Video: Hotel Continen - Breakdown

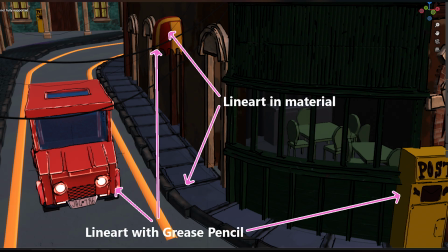1958s
You'll have line art that varies in thickness, which is realistic, but also won't really translate the idea that this is something that's like hand painted or drawn with the same kind of pen. Like you want some varying thickness because a traditional artist would, apply different kind of pressure, but also use different kind of pens.
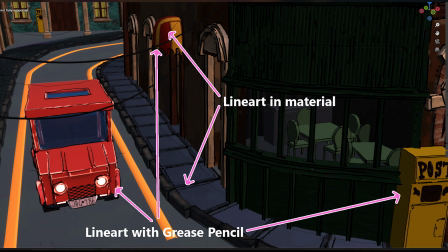1978s
But at the same time, there is almost like this. I don't know. You can kind of tell when it just feels a bit off because the thickness is just varying too much within the same piece.
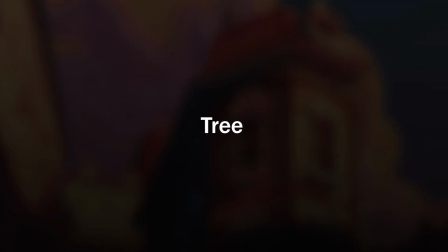1990s
Um, Another thing that I was struggling with in this piece was the tree.
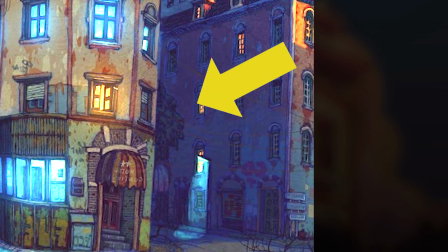1996s
I mean, so if I look at the tree, it's a heavily stylized tree.
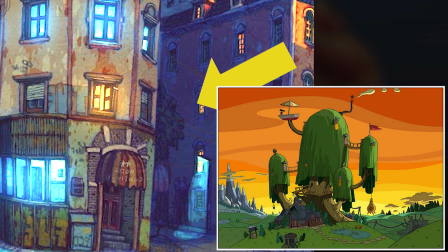2001s
It's almost a bit like the Adventure Time tree. So I'm trying to figure out how to do this in the best way possible. And my first thought is, what if I just create a bunch of metaballs? I get the main shape, then instead of just manually adding some planes to that shape, that would literally have taken 3 minutes.
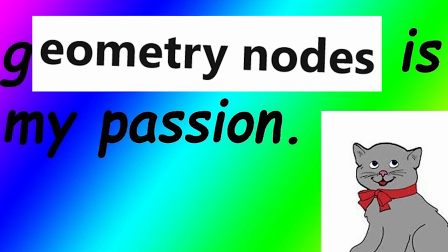2022s
I wanted to experiment a bit with geometry nodes. So I wanted to use the vertices to randomly scatter
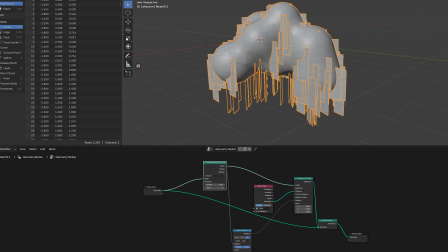2031s
planes that would be facing the same direction as the vertex that it's on.
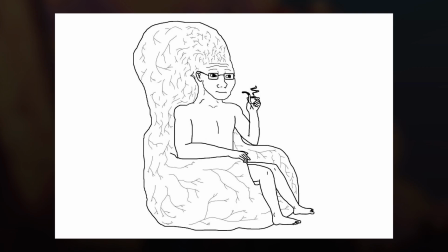2040s
I thought, wow, what an incredible idea.
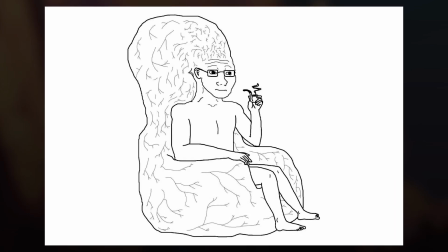2042s
What an absolute amazing thing to work if it will do what I'm imagining it will do.
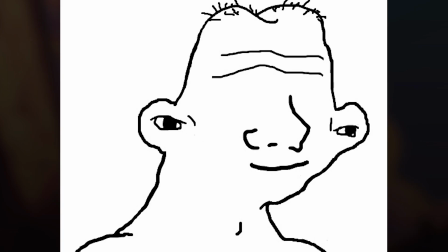2052s
But then it didn't work. It just didn't work. Like even my friend who was helping me with the Vertex painting thing was trying to figure out why the data transfer and lighting was not working.
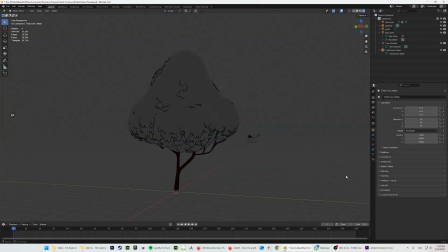2065s
But we didn't get anywhere. And again, like in a very climactic turn of events, I just made the shape in metaballs and just in grease pencil
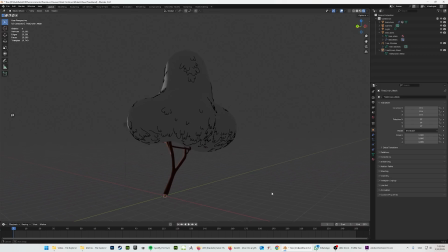2080s
drew the lines that I wanted to create the toon feeling. And it was good enough. Like I also think I wasn't gonna be able to solve this in a better way.
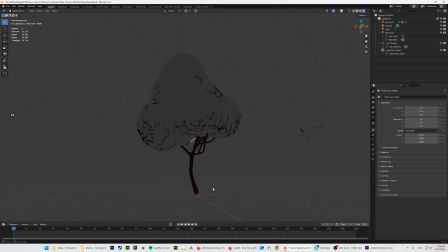2094s
Like one day, I will figure out how to do this procedurally, But until then, I will just admit defeat.
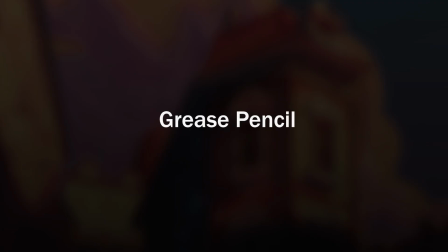2103s
And this had to be my result. Then, a very big part of this was, of course, grease pencil.
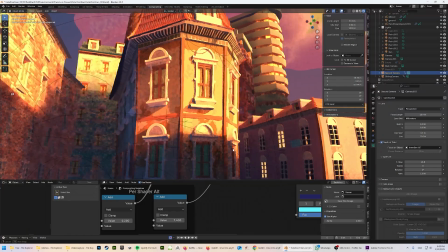2112s
Because one thing that I had been thinking about was the painter effects
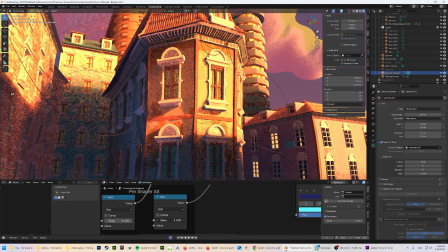2118s
that I had been looking online and trying to employ. They weren't really the main part that was giving Francisco's kind of art style.
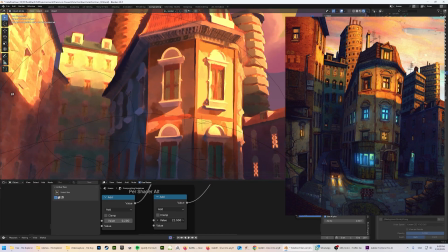2128s
It was like the line art.
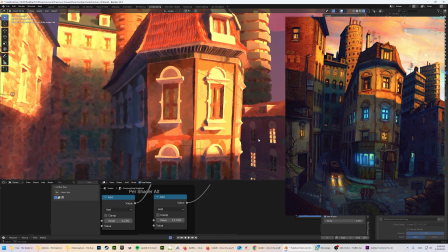2132s
But as luck would have it, in my case, grease pencil completely bugged out in my scene.
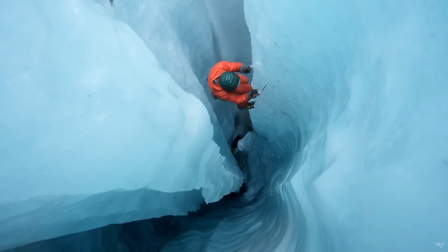2138s
I was spending hours and days searching high and low on the internet for a solution,
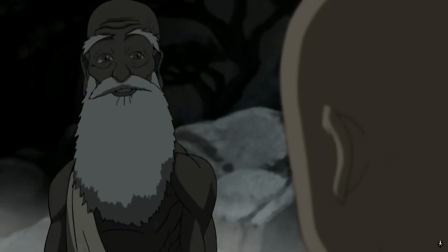2145s
asking Reddit, ChatGPT, a guru on top of a hill. It turned up nothing.
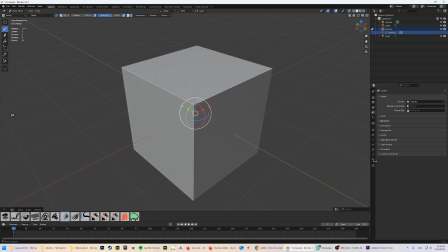2150s
I was questioning my sanity. I was opening new scenes where the grease pencil was active, and I tried to recreate the steps perfectly, but nothing worked.
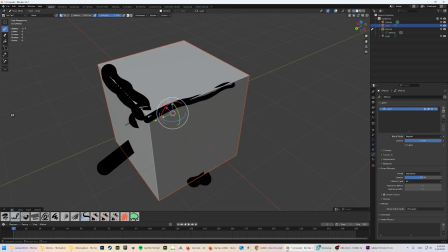2158s
As in, like, grease pencil would work in the new scene, but then I was trying to retrace its steps of doing grease pencil in my
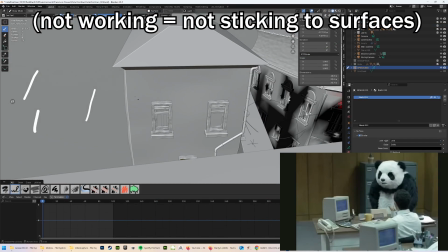2166s
working scene, and it did not work.
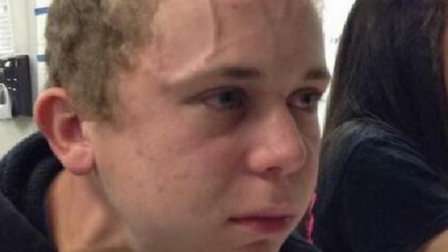2170s
Eventually, I came up with the most annoying solution to work around it, and it would be to open a fresh Blender scene,
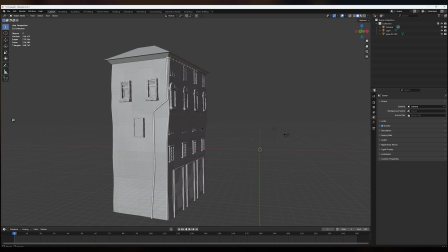2177s
import whatever object I wanted to get grease pencil lines on from my main scene,
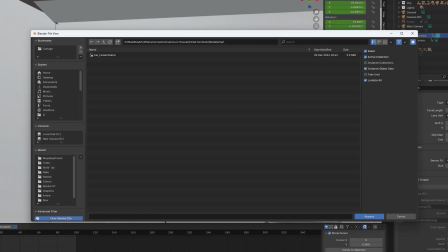2184s
then append the grease pencil object back into my scene, and then it would work.
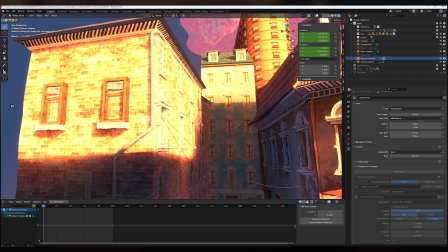2192s
Great. I'm happy I was able to find a solution, but damn, it was one of those solutions I really didn't hope for.